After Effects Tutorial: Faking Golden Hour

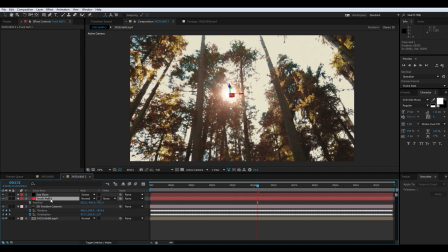Now our tracked point is 3D and our sun flare is 2D. So what we need to do is get After Effects to convert a 3D coordinate into a 2D screen coordinate that we can use to position our flare.
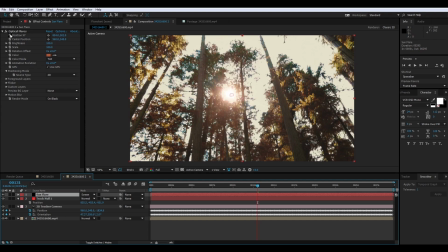And we can do that pretty easily. We just alt-click on the stopwatch,
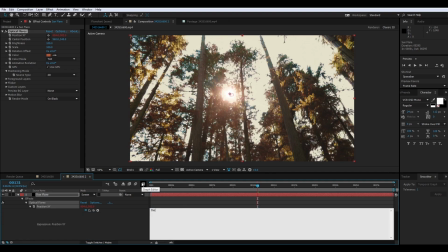and we are going to type in this _comp.layer.
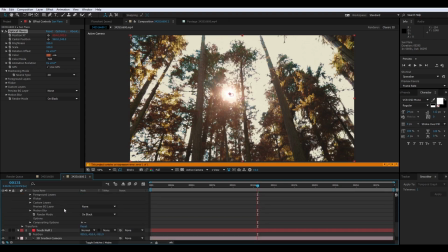And we're going to type in the name of the layer that we need to find. So that's our track null 1.
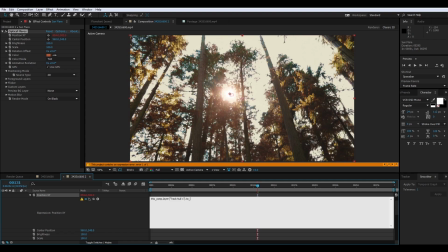.2 _comp parentheses bracket 0, 0 end bracket end parentheses.
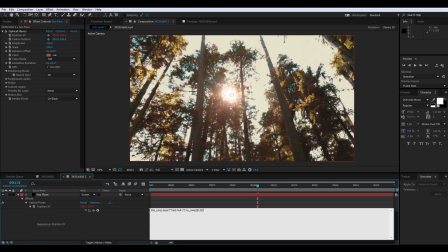So what this is going to do is it's going to take this layer, take its position, whatever that position is, and convert it to a comp coordinate, left and right and up and down.
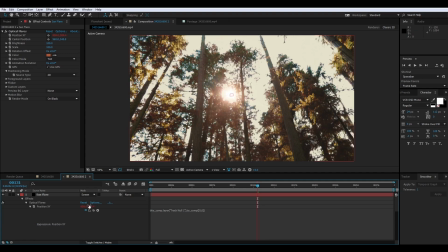And so we'll click away and nothing changes because we already had our optical flare kind of in the right position.
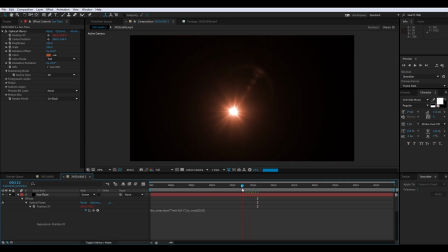But now if I solo that, as I scrub forward and backward, it moves along with our point.
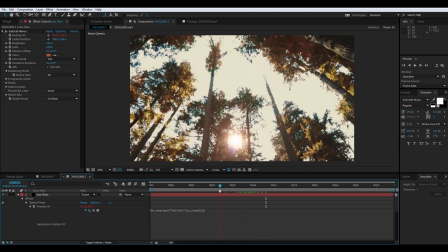And that's exactly what we want. So that works pretty well.
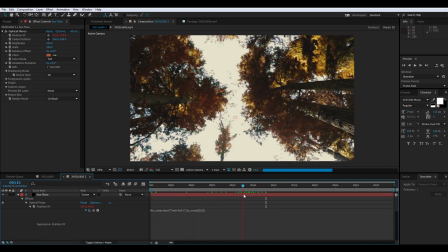And now we get that
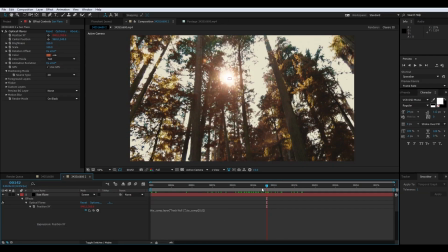really cool natural flare effect.
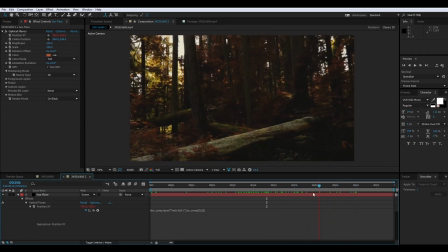And the reason that I'm adding some flare, there was already a little bit of flare,
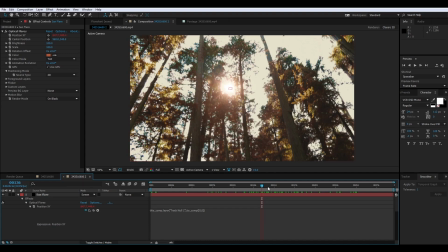but the reason I'm adding it more is when the sun is lower in the sky, you tend to get more of that flare because the angle of incidence with the lens is lower.
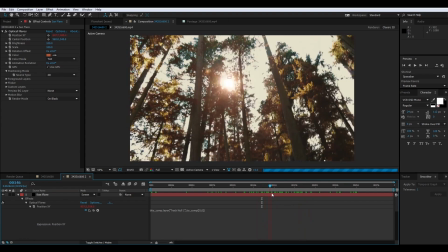And so I wanted to just kind of emphasize that.
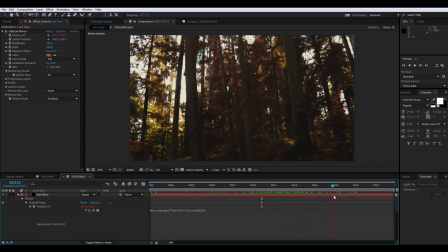It's just one more thing to kind of trick the mind into thinking that that the time of day is later than it really is.
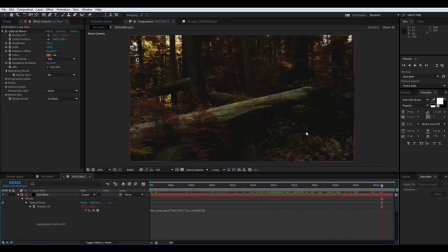So that's starting to look really good. I really like how our shadows roll off in the dark parts. I like how our highlights are working.
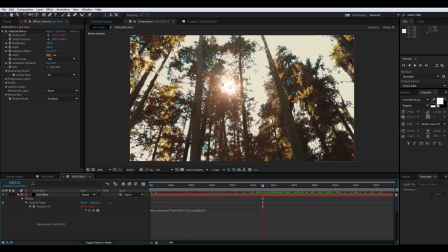And now the last thing that I want to do is add some dust particles that are falling down.
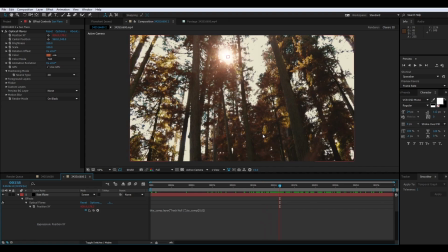This is a heavily wooded area, so presumably there's lots of pollen and debris and things like that. And the later in the day, the lower the angle of the sun, the more that sort of thing gets reflected.
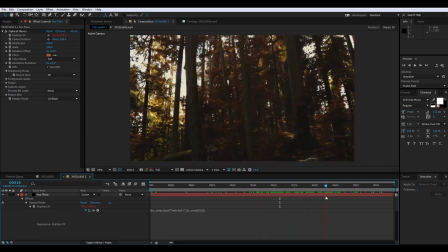So I want to add that as our final kind of trick to really sell this effect.
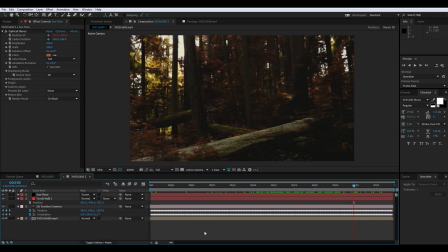So the first thing I'm going to do is just add some sunbeams.
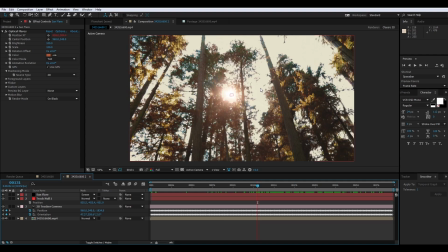I want to get a filtering of light through the trees. And this is going to be just a really basic effect. I'm going to duplicate my footage layer. I'm going to bring that just under the sun flare. I'm going to remove the 3D tracker and the hue and saturation,
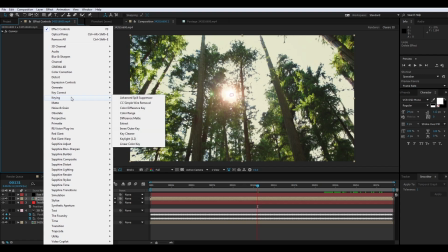because all we really need is the contrast curve for this. I'm going to add an extract modifier.
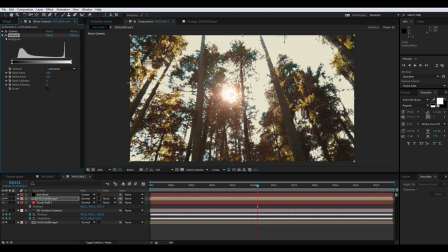And I'm just going to crank the black point all the way up and the softness up.
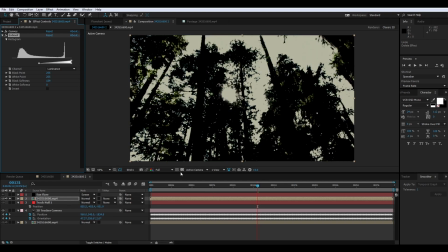So if I solo this, you can see what I've created is basically leave nothing but the white part of the image.
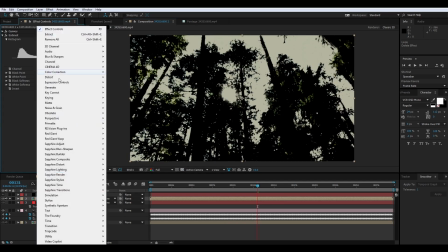And so I'm going to put another curves adjustment on here.
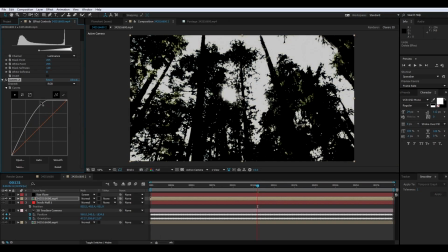And bring that all the way up just so we get solid white and solid black.
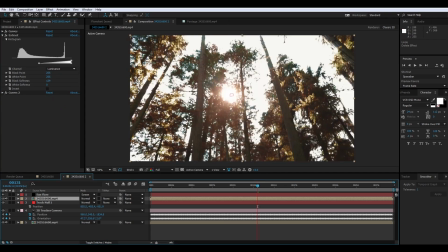And I'm going to use this to simulate sunbeams casting through the trees.
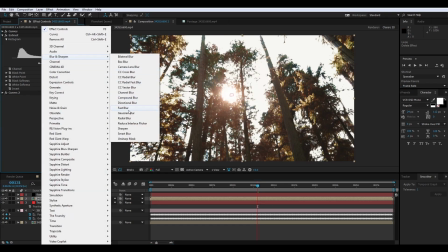I'm going to go to blur and sharpen, and I'm going to add a radial blur.
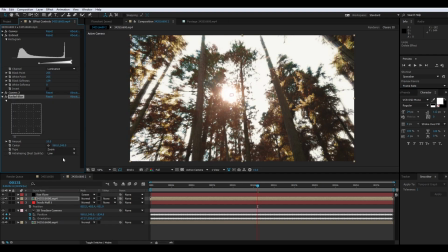We're going to change the type to zoom, and we are going to crank the amount up. And right away you can see that we're starting to get these really cool kind of God ray effects. Now what I want to do to sell this is make sure that this center point tracks along with the sun.